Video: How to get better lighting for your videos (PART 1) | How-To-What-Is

Hello everybody, welcome back to Season 2 of How To What Is. It has been some time since we have entered 2021 and we're back and we got a bunch of things to explore on How To What Is. So as you can see, Nick isn't in the office today, but no worries, he'll be back soon. So it's just gonna be you and me, and trust me, you're gonna like today's topic because this is actually our first episode of our 4-part series where we teach you how to shoot videos on a budget.
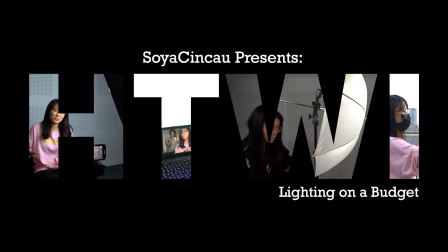So this is actually a mini-series that Nick and I has been planning to do for quite some time now, and finally we have the time and hopefully you will find this video useful.
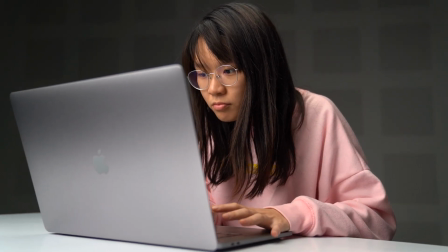We are going to teach you basic things about production, and that includes things like how to set up lighting, how to choose the best camera,
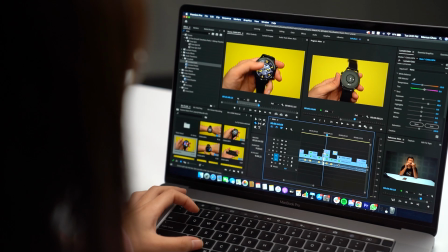how to get the best audio, and of course how to choose the cheapest or the easiest editing software for you to edit your videos. And we'll start off this series with lighting. Lighting is important, and do you know why? Because if you think of it, if you have a good camera setup but your lighting is your footage will also look like
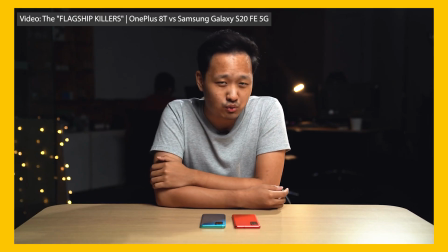Lighting has a huge impact on the quality of footage you record, and it can be a cheap way to take your footage to the next level. Getting the lighting right can also save you time when you're editing videos. With good lighting, you don't have to spend so much time on tweaking the white balance, exposure, stuff like that. Lighting is also not just about brightness and darkness. It also determines the tone and the mood of a video.
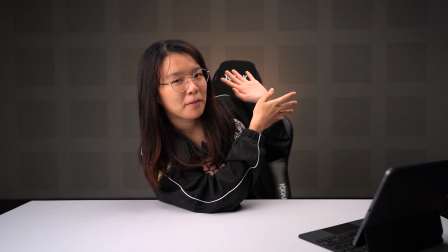So like for example, you can see this orange glow right behind me, right? I've added that to make my on-cam more interesting.
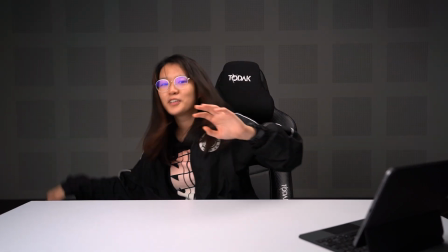But if I turn it off, you'll see that the whole footage is a bit flatter.
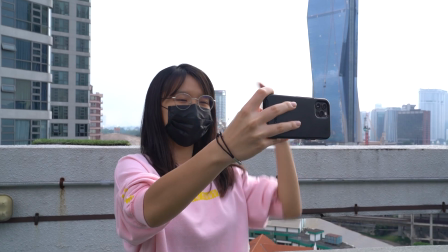So that is also one way you can play around with lighting. So before we start, I'll be using a smartphone as my camera for this video.
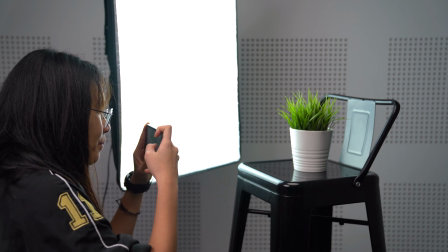That's because I think most of you guys have smartphones, and it is also a good baseline to show how much of a difference lighting can make even if you don't have a real camera. So today I'll be using the iPhone 12 Pro, but you can actually try with any other phone that you have right now. So now we have got all these things out of the way, so let's start today's video. Number 1, make the most out of natural light.
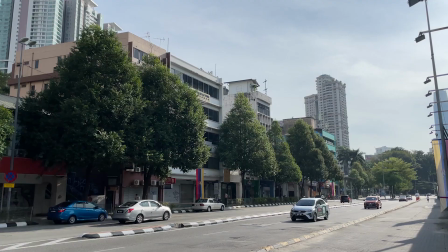If you're someone who first started out trying to shoot a video, this might be the best option because this is technically free.
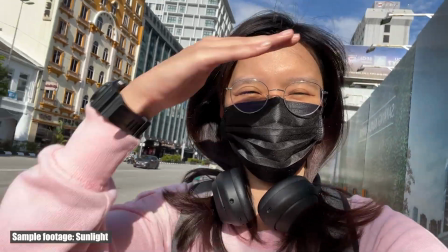But the downside is that if you rely on the sun as a source of light, it can be too intense, which causes harsh shadows on your subject.
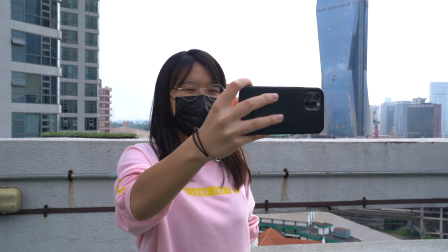It also moves and changes in intensity as the weather shifts and clouds pass overhead.
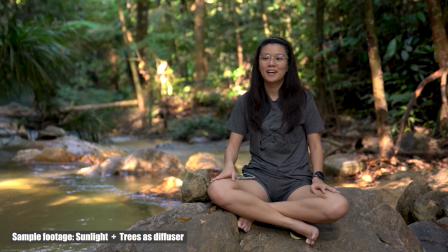You want to try avoid standing under direct sunlight, so find a way to diffuse the light by standing in the shade or under some trees.
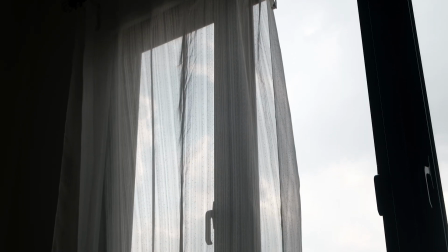We like cloudy days because there is a lot of soft diffuse light. If you're shooting indoors, try to find a room with big windows that can let in a lot of sunlight.
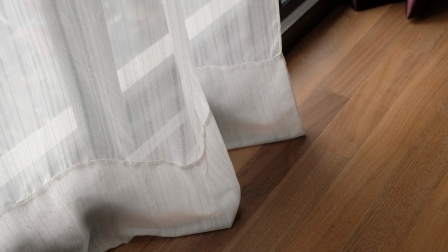You can also use a sheer curtain to diffuse any harsh light coming in. It is also important to remember that if you're shooting outdoors, remember to check the weather forecast.
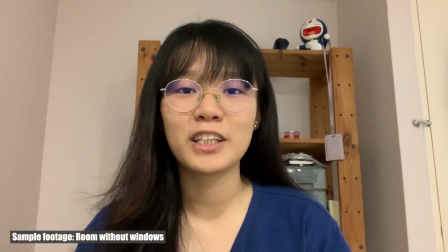But if you can't get natural sunlight, like if you're shooting at night or in a room with no windows, you should try to take full advantage of any available light around you.
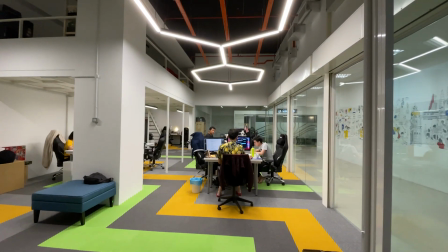It can be your overhead lighting, table lamps, and even display lights from windows in malls.
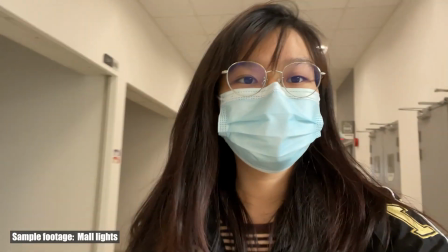In other words, get creative. Number 2, ring lights. I think most of you guys have seen ring lights, especially if you watch TikTok videos often.
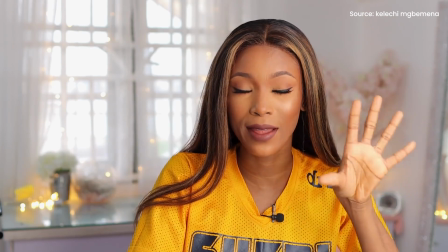You know, the lights that make your eyeballs to have this ring halo thingy? Yup, that's the one.
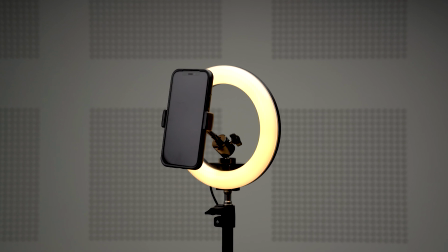Ring light often comes with diffusers, and you can cast a very even light on your face.
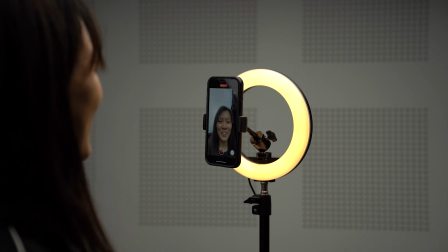This makes it great for close-up shots and talking heads, so they are popular for stuff like makeup tutorials. Plus, it makes your eyes pop. Plus, they are also very cheap. You can easily get one for less than 50 ringgit when you purchase it online.
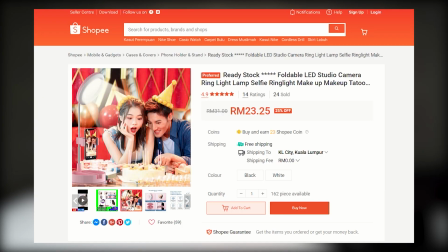They are also very light, and some of them are even foldable, so that means you can bring them around easily while you're traveling.
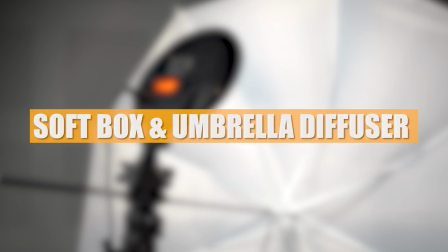Number 3, softboxes and umbrella diffuser. I think besides ring lights, softboxes are also actually quite common.
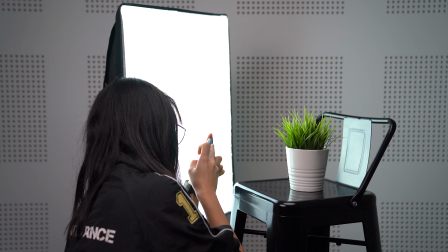Softbox is a light modifier that comes in different shapes and also sizes. You can use them to diffuse harsh lighting, and it can be used to direct the light more effectively.